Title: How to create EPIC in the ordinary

As video creators, one of the best ways to connect with our audience is to create memorable moments. And it seems like an easy thing to do if you're doing crazy, epic, exciting things.
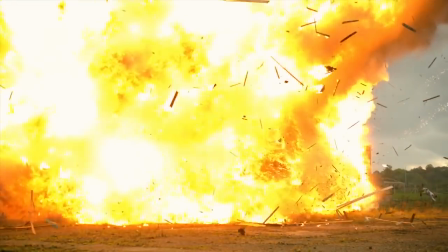But how do you create memorable moments from the times of your life that are not epic? It is absolutely possible. And here's how.
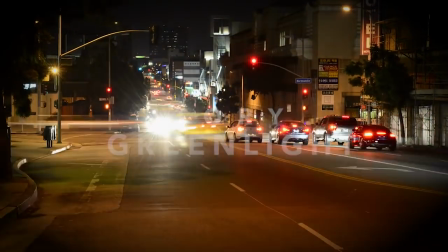Howdy, Jeff Bartsch here with Story Greenlight, where we're all about helping video creators like you use creative video editing and powerful storytelling to connect with your audience, turn up the impact of your work and to change people's lives. That's what we're all about. So if you're new here, hit that subscribe button and make sure you turn on the bell so you don't miss a single video. Here's the deal. To connect with your audience, we need to create moments that are memorable. We need to make moments that make our audience feel something, think or feel differently. In fact, that is actually one of the main rules that I've leaned on all throughout my career editing television here in NLA. And I've told this to my coaching students for years. make me feel something. Now along the way we run into roadblocks and most of them are right up in here. They're the voices saying in your head, I'm not Casey Neistat spending $20,000 on a first-class airline ticket.
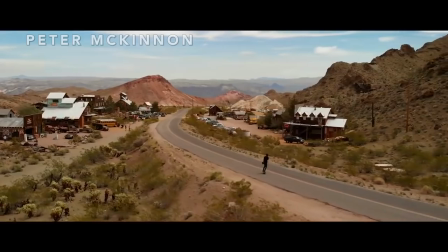I'm not Peter McKinnon shooting epic pictures of epic things. My life is not epic. In fact my life is really boring. Oh I suck. To which I say to the voices in your head, number one shut up. Number two, we all have the opportunity to use story, shooting, and editing to take ordinary life and to create it into something epic, something truly memorable. Here are three ways to do that.
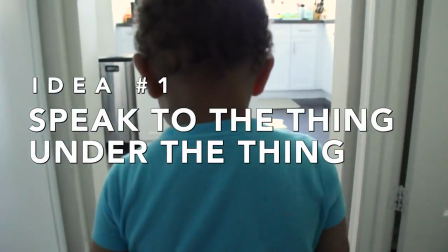Idea number one, speak to the thing under the thing. Now if you've been around Story Greenlight for any amount of time you've probably heard me say this, but I'm going to keep repeating it forever.
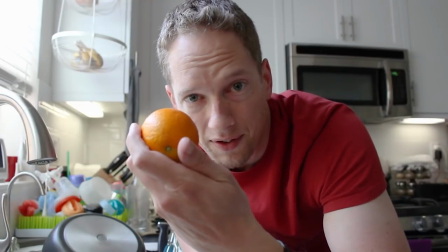That's how important this is.
Got a whole box of these out in a fruit stand yesterday for five bucks.
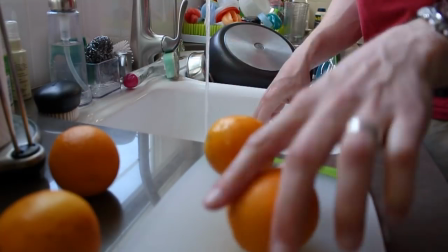So often we just make videos that are about the thing. It's about the surface. The way to make them memorable is to have them driven by the layers of emotion and symbolism underneath the surface. For instance, I went out and I got a box of juice oranges a couple days ago, brought them back.
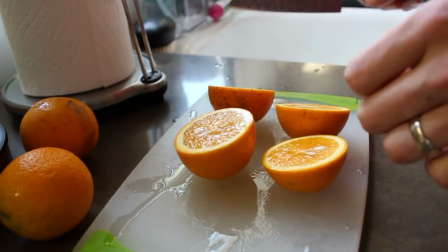My little sun leaf I wanted to help squeeze the juice.
Okay, let's get the pot.
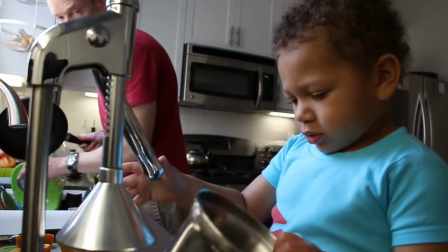The surface thing is it's about squeezing orange juice. That is not memorable. What would be much more memorable is what if this was about a little boy working hard finding his place in the world.
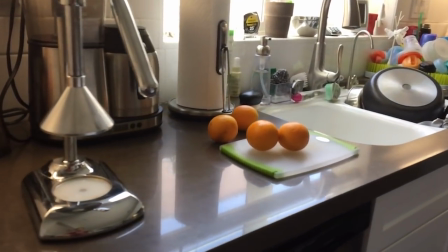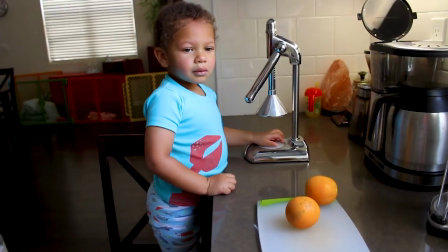Ready to do this? Okay.
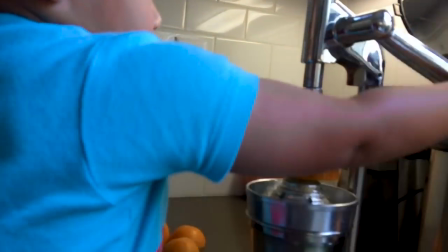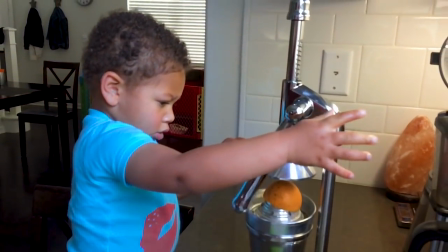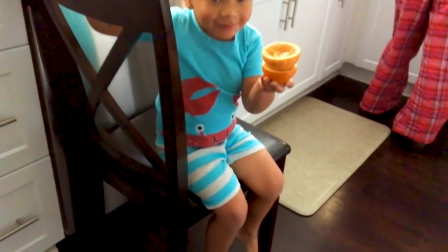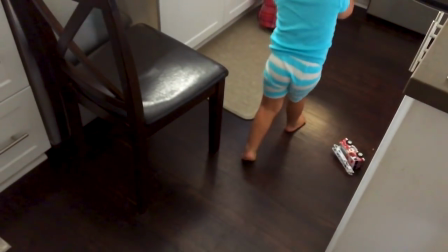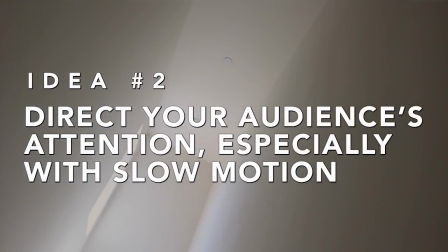Idea number two to create memorable moments. Direct your audience's attention, especially with the use of things like slow motion.
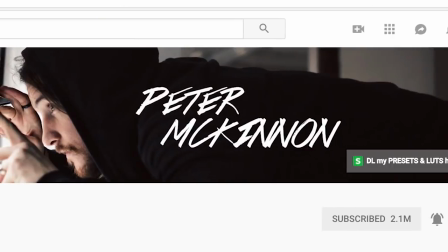Now, people like Peter McKinnon, and people who are trying to be Peter McKinnon,
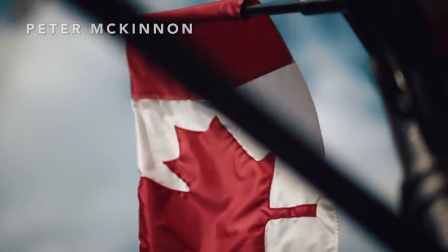constantly use B-roll shot at 120 frames per second, and it is incredibly effective.
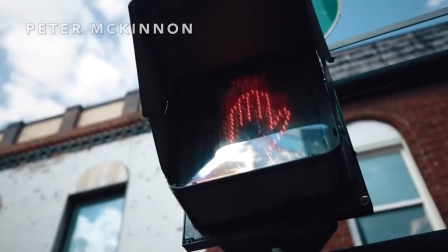It creates this silky smooth, otherworldly feel that it lets the audience focus on things that they might not have paid attention to otherwise.
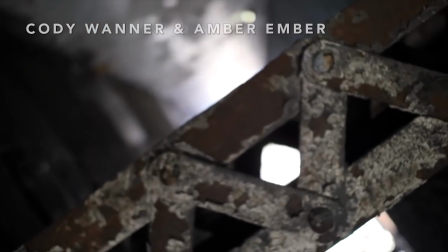It is a great way to make certain moments pop out and feel memorable,
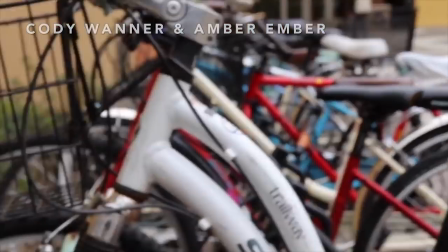especially when you put it together with smooth camera movement. Do that right, it feels downright cinematic. You feel like you're watching a movie.